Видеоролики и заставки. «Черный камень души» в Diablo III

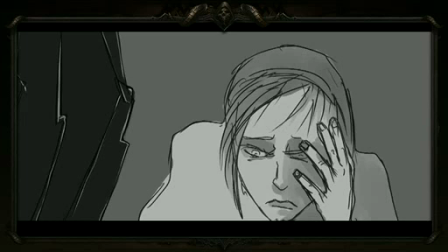7:30 So, I'm going to hand it over to Graham, and he's going to talk a little bit how color choice is one of the ways that you can do to enhance story with your discipline. All right, thanks, James.
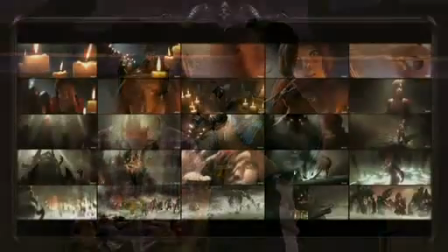7:45 So, what's up, guys? I get to talk about some of the awesome pre-production artwork that went into the Black Soulstone.
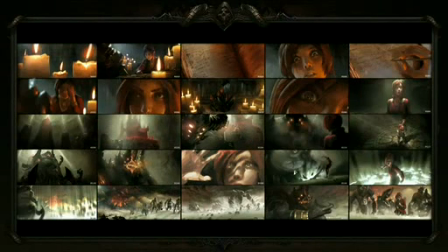7:53 And what you can see up here, we called the color script.
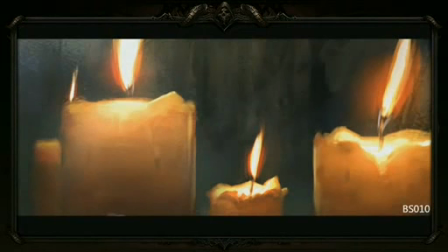7:59 Now, the color script was something that the director sat down very early on in the show,
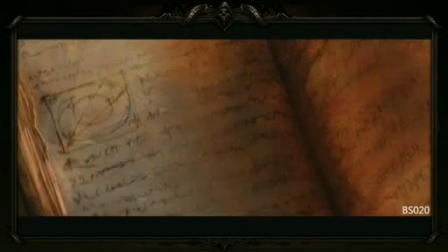8:05 sat with the concept artists, and spent quite a lot of time to develop.
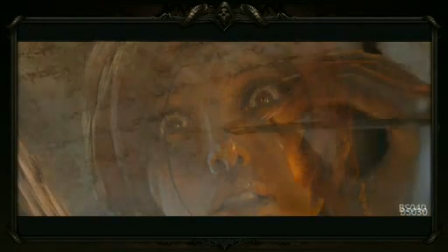8:11 Now, there were two reasons that we spent all this time up front. The first one is similar to what James said with the storyboards.
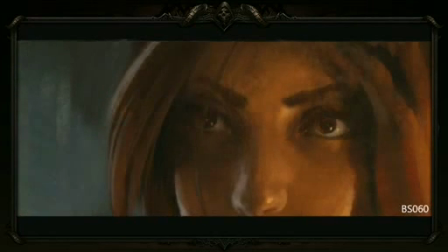8:19 The director was able to very easily make changes and decide what he wanted to do with each of these color script frames.
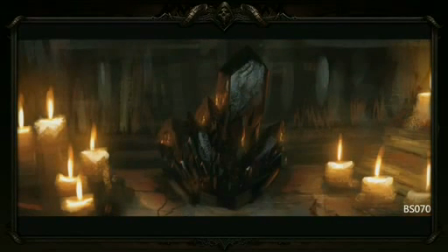8:28 And if something wasn't working, he could very easily change it.
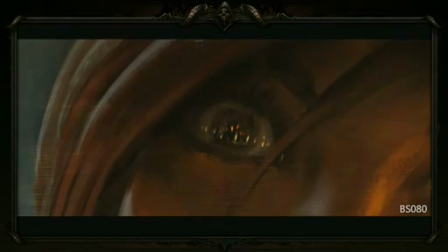8:31 And the second reason that we created these was to provide solid
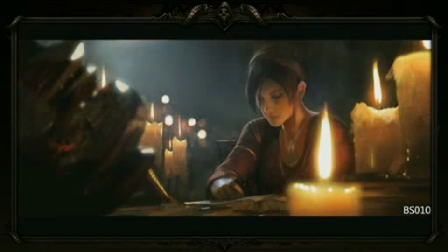8:39 artistic reference for all of the artists working on the show.
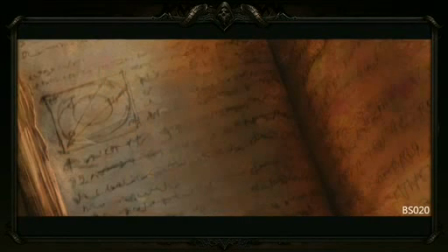8:44 And so these frames are from the first section of the color script.
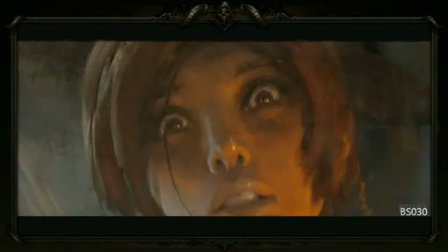8:49 And the main story point that we wanted to cover was that we wanted to
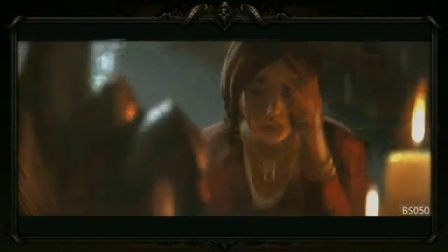8:54 create this intimate space that Leah and the Black Soulstone were in.
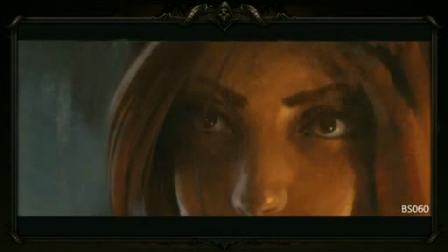8:59 And the background is not really important, so it's sort of a mysterious background.
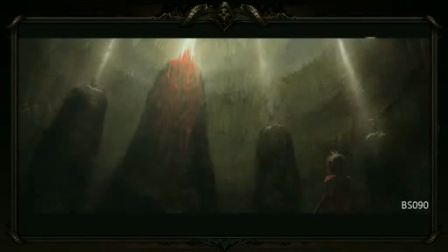9:04 Now, once Leah gets into the dream sequence,
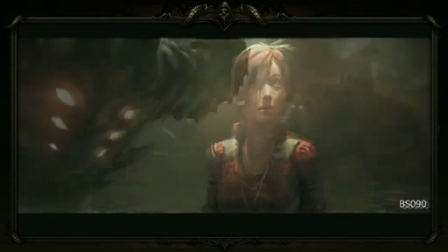9:09 what we did here was we wanted to create this really open, vast space
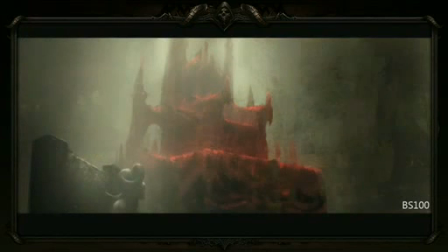9:16 and create a feeling for Leah that she was alone and isolated in this huge place.
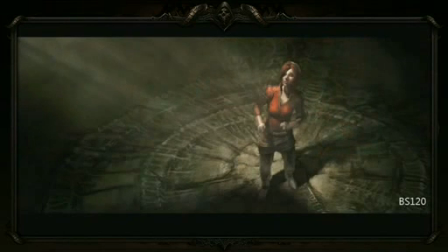9:23 And we also chose a lot of low camera angles and some wide-angle lenses to really emphasize how big Asmodan was compared to Leah.
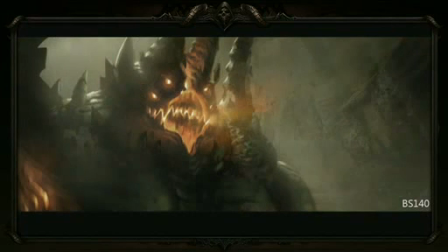9:34 Just a few more frames here.
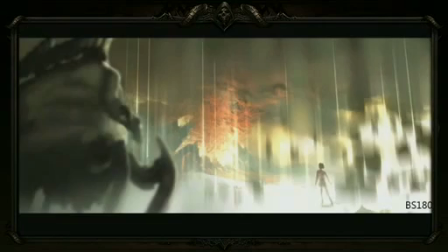9:40 And so once Leah once the cinematic steps outside here, this is pretty self-explanatory.
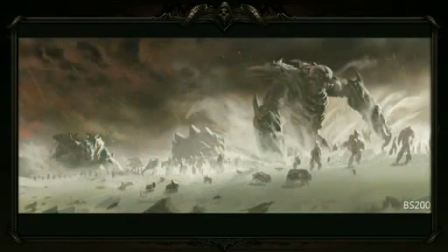9:47 We really wanted to paint sort of a hell-on-earth scene.
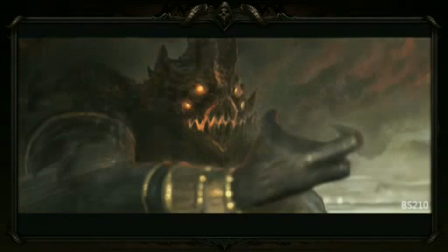9:51 It shows some very desaturated browns and contrasted that with the bright, fiery tones.
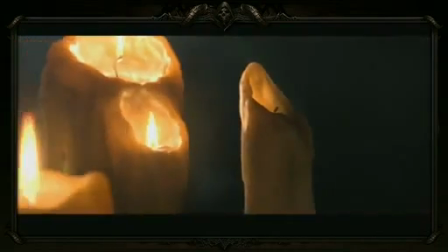10:02 So as I mentioned, the color script frames were pivotal for our production.
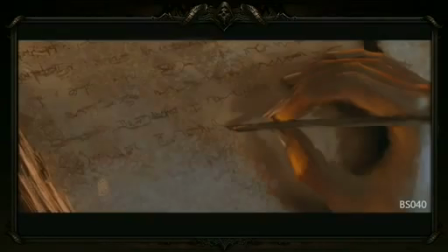10:08 And they provided reference for all of the artists working on the show. And we referred to them directly when we got into lighting.
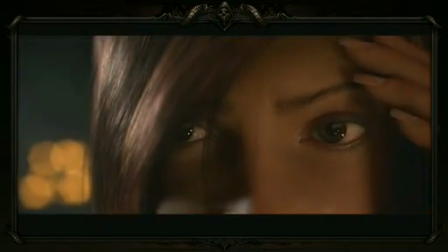10:17 I actually think it's pretty cool to see how close some of these color script frames are to the original, to the final artwork, as you can see here.
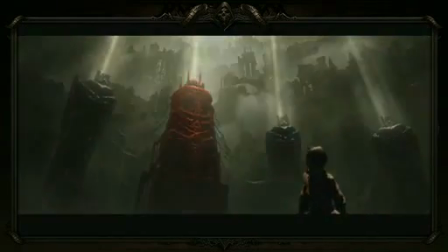10:28 You know, some of these frames we stayed pretty close. And some of the shots, you know, we decided to go with something different.
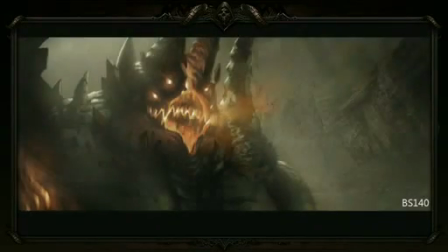10:36 And it sort of depended on and on how the story was unfolding as we went through the production.
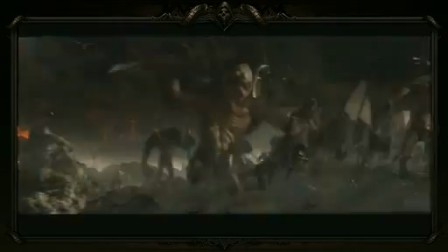10:44 So overall,
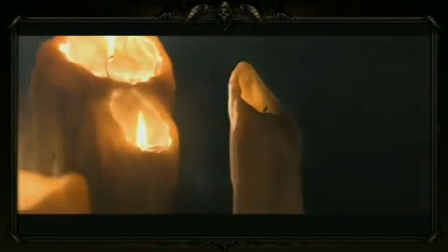10:45 I would say it's been an extremely successful process for us and something that we came to rely on throughout all of the Diablo III cinematics productions. And to talk a little bit more about asset development and how it came about, I'll introduce Sheen. Hi, everyone. I'm going to talk about the character development process. We have worked on D3 for a long time. Over these years, the character's look and design
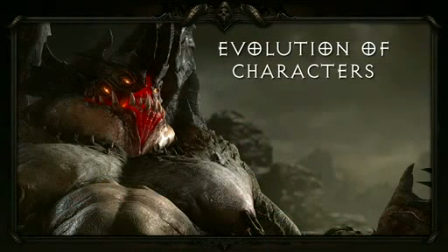11:21 changed according to the game, story, and also, of course, of technology. Some of the change is very subtle, but some of the change rather drastic.
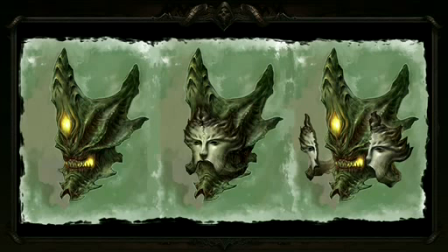11:31 So here is the first version of Asmodean concept.
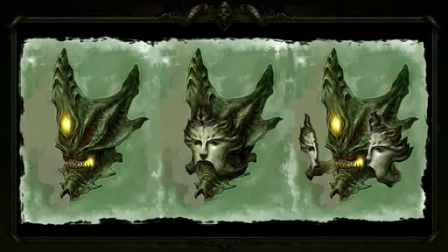11:36 As you can see, it's a very strong demonic face with an interesting human mask.
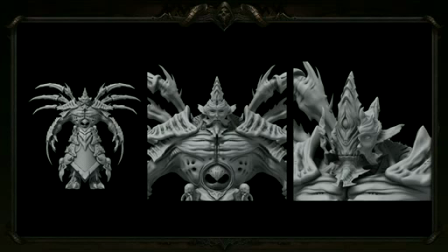11:42 This is one of gray shaded preview of the model. All these lines, including the back cross, it is from the idea originally from the concept artist Victor Lee and the game team,
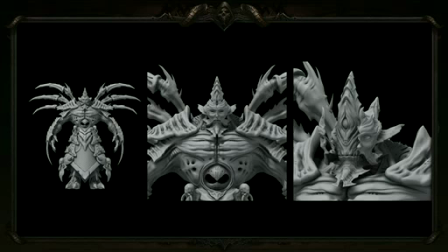11:57 is that they try to play the idea mock angel, is that try to mimic the angelic form in a demonic way. He's bold, he's strong, he's powerful, but we find along the way, we find the ideas a little bit too simplistic.
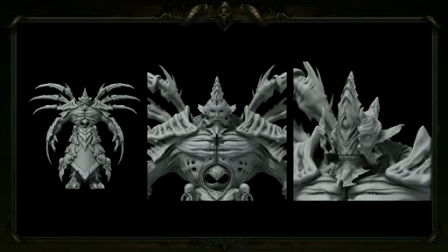12:13 So Asmodean is a Lord of Sin. He is not only a brute, he has greed, envy, gluttony, greed, lust, wrath, lots of complicated personality in him. So we want a more complicated design to showing this quality.
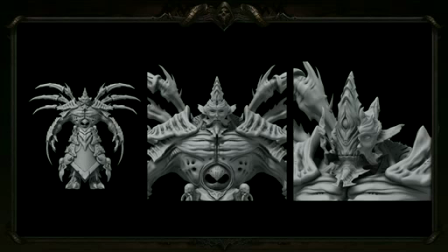12:34 So we keep trying, and also, of course, for this version, overall, he is too insect and alien-like. So we try to get a more, the demons more flashy look.
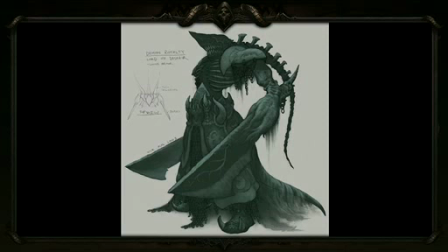12:50 So this is a second try of our design we tried to use on Asmodean. This design originally designed for the other demon boss. It's a very unique and powerful design. It's a shark-like demon boss with a huge chopping blade. This is all about the demons, right?
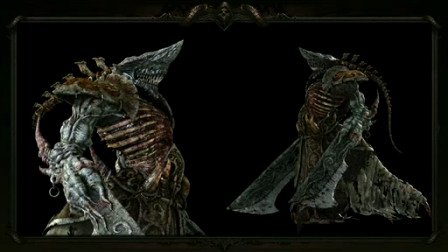13:09 So this is the version, fully textured version of the model. But soon we realized, we would rather to have more fun to design something special for a lot of scene, Asmodean.
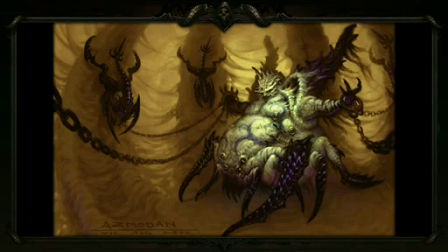13:26 So here you go. This is the final concept from Vic and also the game team. And, as you can see here, the bloated body shape suggests the gluttony, greed, and also the piercing,
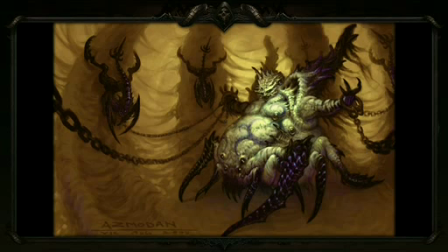13:42 the decorative armor all indicate that his vanity, his pride, so and so on. There's lots of things actually showing up the design as we thought we tried to be,
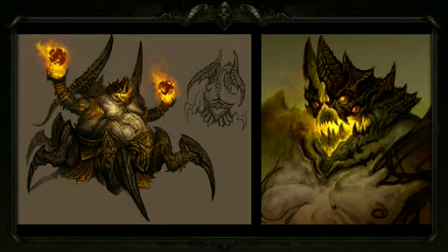13:59 try on the Asmodean. So after back and forth between the game team and the cinematic team, the concept department, with lots of tweaks and iterations, here, this is the locked 2D design on the paper for cinematic.
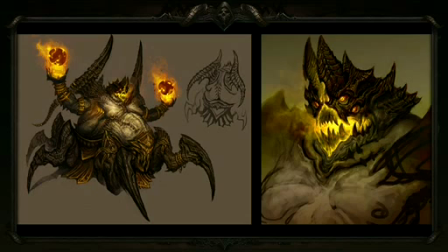14:17 It gives Leah so much contrast by his, body shape, glowing internal, ugly but strong, powerful, demonic face.
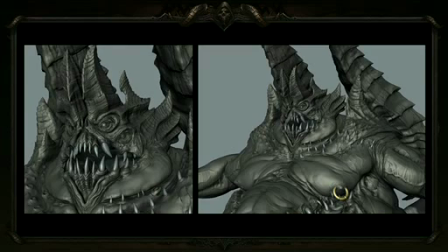14:31 Soon after, we locked the design on 2D. A 3D sculptor, character artist, grabbed the design and visualized in 3 dimensions. By using a sculpting software like Mudbox and ZBrush that with brush by brush, stroke by stroke,
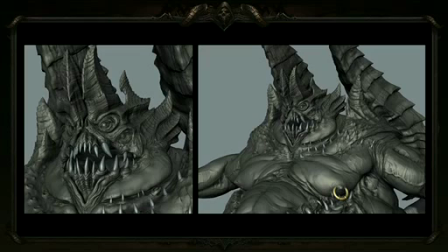14:50 tweaks the millions of polygons, the design comes alive in 3D.
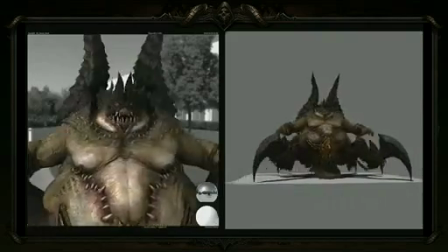14:58 This is one of the work in progress fully textured turntable under one of the specific lights.
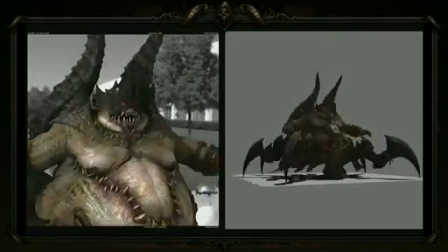15:04 Of course, during the process,
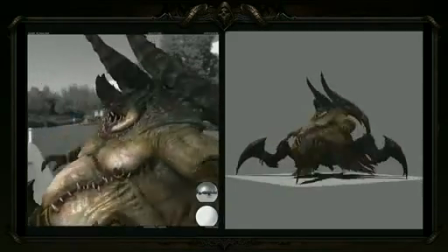15:06 we have to make sure the surface, the volume interacts correctly with different light.
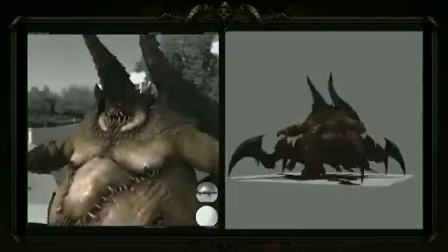15:14 With tweaking and painting hundreds of maps and tweaking hundreds of parameters in the shaders, we will be able to, make him alive in 3D with colors. By this point, on
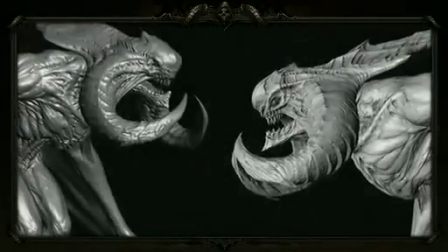15:34 the contrary of the Asmodean very long development cycle,
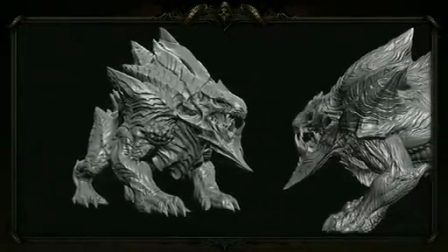15:38 our demon army development cycle is rather short, but successful as well.